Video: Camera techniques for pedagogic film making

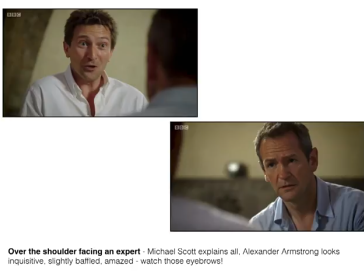[4:04]
Alexander Armstrong, when it cuts back to his face, you can see that he looks inquisitive, slightly baffled, amazed, and watch the eyebrows move. So it's cutting between that shot over Alexander's shoulder and then back to
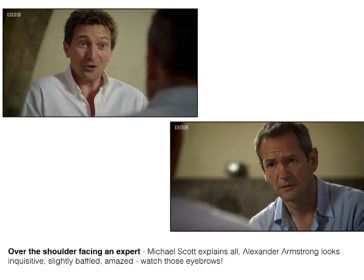[4:22]
Alexander to give us a sense of the expert explaining it to us and Alexander being the proxy for the audience. So he's our representative there.
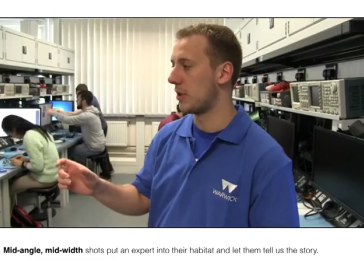[4:34]
Here's another classic shot, a mid-angle, mid-width shot, puts an expert into their habitat and lets them tell us the story. Notice how a lot of shots in educational filmmaking are about getting experts to explain things.
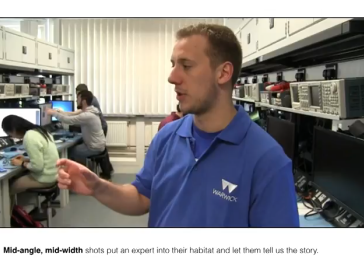[4:52]
Again, as with Michael Scott there, this is an expert, and this guy's going to go around explaining things to us.
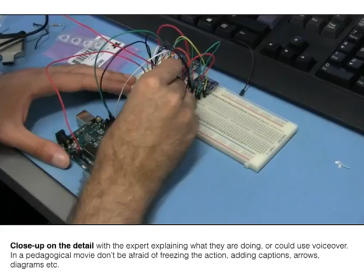[5:00]
And following on from that, you might want to include a close-up on the detail with the experts explaining what they're doing. You could use a voiceover as well. In a pedagogical movie, don't be afraid of freezing the action, adding captions, arrows and diagrams, etc.
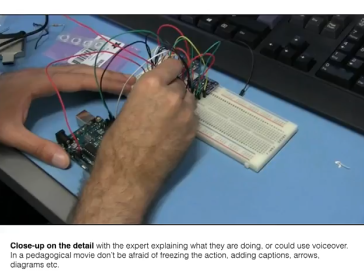[5:17]
Okay, this makes it a bit different to the kind of thing you get on the BBC, because we shouldn't be afraid of adding extra information for teaching purposes, just to make things clear.
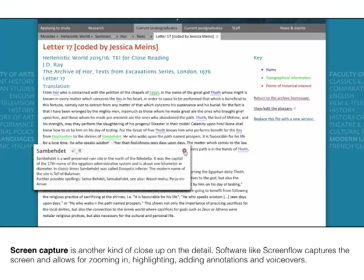[5:32]
Now, speaking of which, another technique that you might use where you freeze things, zoom in, add annotations, make things very clear is screen capture. So that's another kind of close-up on the detail.
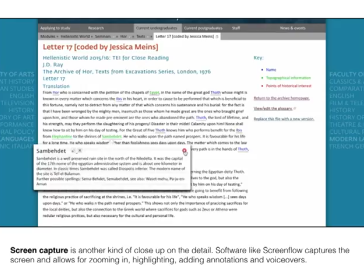[5:45]
Software like ScreenFlow on the Mac, Camtasia on Windows captures the screen and allows for zooming in, highlighting, adding annotations and voiceovers.
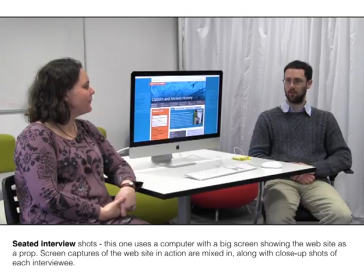[5:56]
Okay, again, another way of framing some experts here. We've got a seated interview shot. Now, I could have just put the camera face onto these guys, but actually it's a bit more interesting to have it at an angle with the computer in the middle.
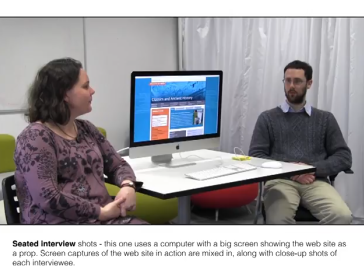[6:11]
And that big screen is showing the website that they're talking about as a prop. And I've interspersed that with screen captures as well of the website in action and close-up shots of each interviewee.
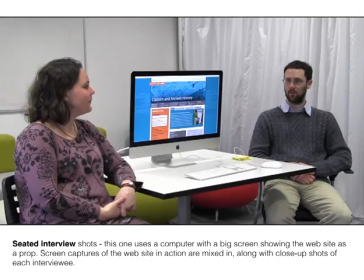[6:26]
Okay, so I actually did that with two cameras. I had this shot and I had another camera that was pointing from another direction, and I was able to intersperse this shot with some close-ups of the individual speaking.
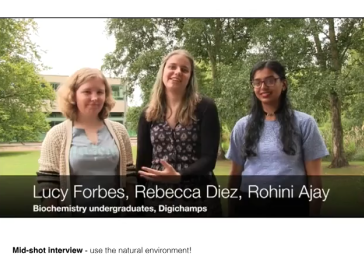[6:41]
Different kind of interview shot here. This is a mid-view, mid-shot interview, and I'm using the natural environment, which makes audio recording a little bit more difficult. I shot this one on the Rode VideoMic Pro attached to the top of the camera rather than using a complicated radio mic setup,
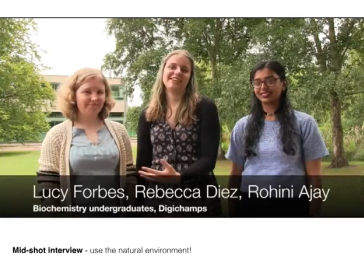[7:00]
and put some noise elimination in there. But it was actually nice to get the background sounds of the birds and get those lovely trees in the shot as well. Now with these guys, these are students, and not as confident, say, as Alexander Armstrong and Michael Scott.
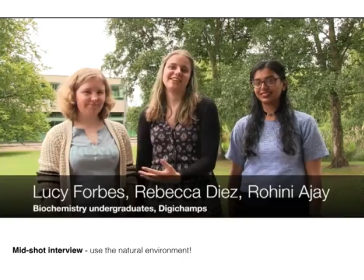[7:18]
So I had to allow them to pause quite a lot. So I lined this up in a position where they were comfortable, and we were able to stop. They would look down at their notes and then carry on. And I was able to edit using cross dissolves between those different shots, and that worked very nicely.
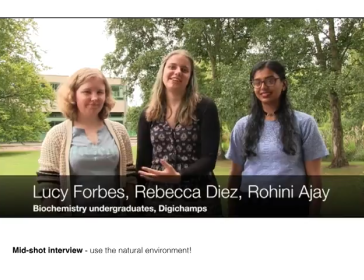[7:37]
Notice again the title on there, very smart, very professional looking.
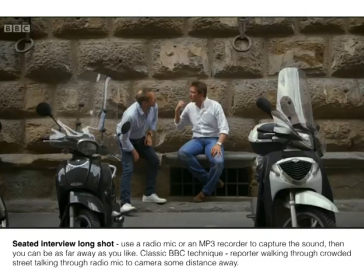[7:44]
And finally, a very different kind of interview shot here. So this is a seated interview shot from some distance away. You can achieve a similar kind of thing with people walking together and talking together. But what you do need to do with this one is use a radio mic or an MP3 recorder
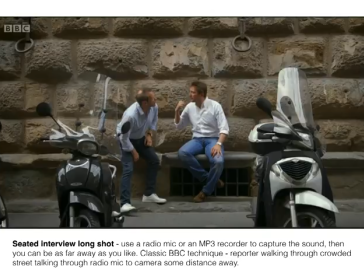[8:01]
that's close up to the people, so that you can capture the sound in the distance.
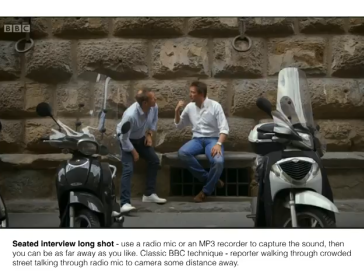[8:06]
So on the video camera that I'm using, I've got a Sennheiser radio mic I would be using, and have one of these guys with the radio mic clipped onto them. I'm making sure they're not too far apart, so that single radio mic transmitter can pick up the voices of both of them.
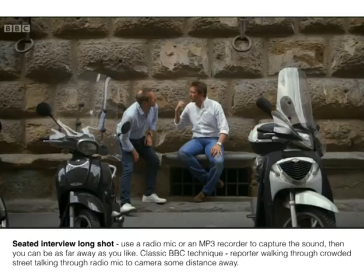[8:25]
Now, this is a classic BBC technique. You see this all the time, a reporter walking through a crowded street, talking through radio mic to camera some distance away. And it gives you a sense of the people in context. This is a particularly good one.
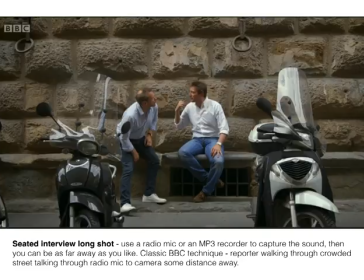[8:38]
You can see here Alexander Armstrong is getting very animated and moving about, and Michael Scott there is playing the very calm expert.
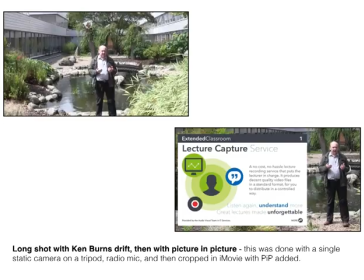[8:49]
So here's something quite different. So long shots, again using the radio mic, but just a single person talking, and I applied a Ken Burns drift. So the top left-hand corner shot here, it's just me talking, and a Ken Burns drift, and I was just drifting in closer and closer to me,
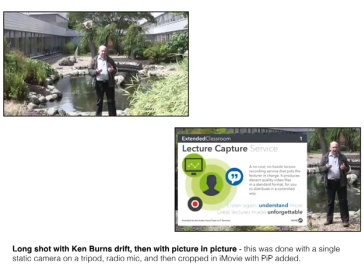[9:07]
and then I moved across to the right to make space for a picture-in-picture. So this was done with a single static camera on a tripod, a radio mic, and then cropped in iMovie with a picture-in-picture added.
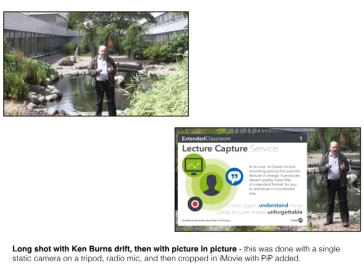[9:23]
And the way in which this movie then proceeded, it went through a whole series of those cards with me explaining what was on the card. So each one of those picture-in-pictures is of a card. Very different interview.
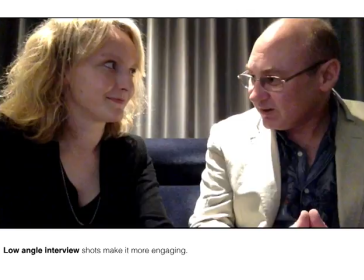[9:39]
This is a low-angle interview. Taking a low angle like this, getting people very close together is very intimate and engaging, so it brings the audience right in. In fact, this was a pure coincidence that I had to do this. We were filming this in a club where they, had they known we were filming an interview,
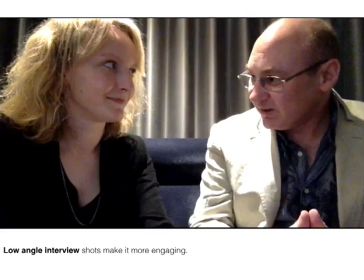[9:56]
would have charged us quite a lot of money to film in there. So I was actually filming this on the camera built into a MacBook, shooting straight into iMovie, and it worked really nicely.
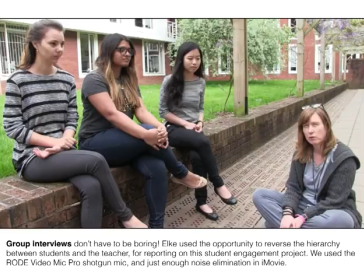[10:08]
Group interviews don't have to be boring. Elke, from statistics here, used the opportunity to reverse the hierarchy between students and the teacher for reporting on this student engagement project. We used the Rode VideoMic Pro shotgun mic with just enough noise elimination in iMovie.
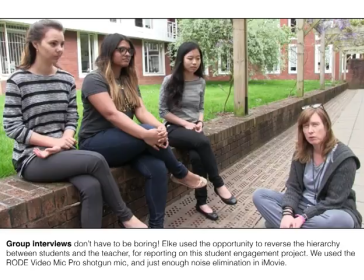[10:26]
And Elke was alternating with the students, sort of prompting them, guiding them on what to talk about, but trying not to be dominating the conversation, which is why she's got them positioned like this.
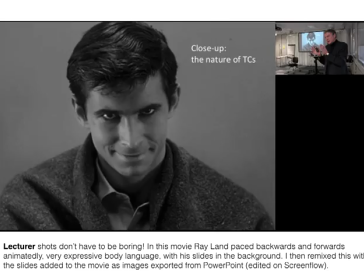[10:41]
So lectures, recording lectures. Lecturer shots don't have to be boring. You can see Ray Land here giving a lecture in the top right hand corner, and the big image is one of his slides. Again by accident, in this movie Ray, I was expecting him to stand further back,
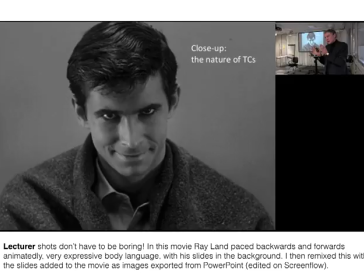[11:00]
but he was actually pacing backwards and forwards animatedly along the front of the camera with very expressive body language, with his slides in the background. I then remixed the whole thing using ScreenFlow, with the slides added to the movie as images exported from PowerPoint.
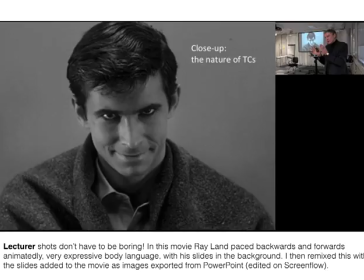[11:18]
So you see Ray in that small image moving around a lot, getting very animated, talking to us. You hear him talking, but the main focus is on his slides, which were very, very good slides, very interesting.
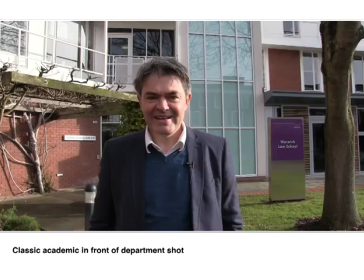[11:31]
Here's a classic academic in front of a department shot. Gary Watt there, outside the law school, his department. Notice how I've framed that. I've got plenty of the background building in and some of the vegetation.
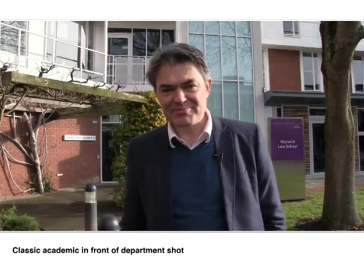[11:49] Well, hello, my name's Professor Gary Watt.
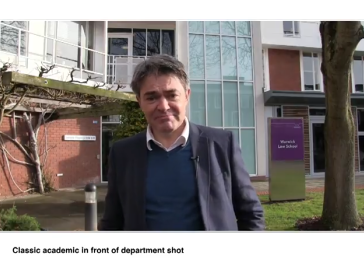[11:51] I'm a professor in the law school, and I'm speaking today with my NTF, National Teaching Fellow, hat on. I was named a National Teaching Fellow in 2010.
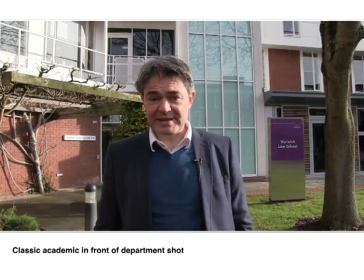[12:03] This followed a prize I was really honoured to receive in 2009 when I was named the UK Law Teacher of the Year.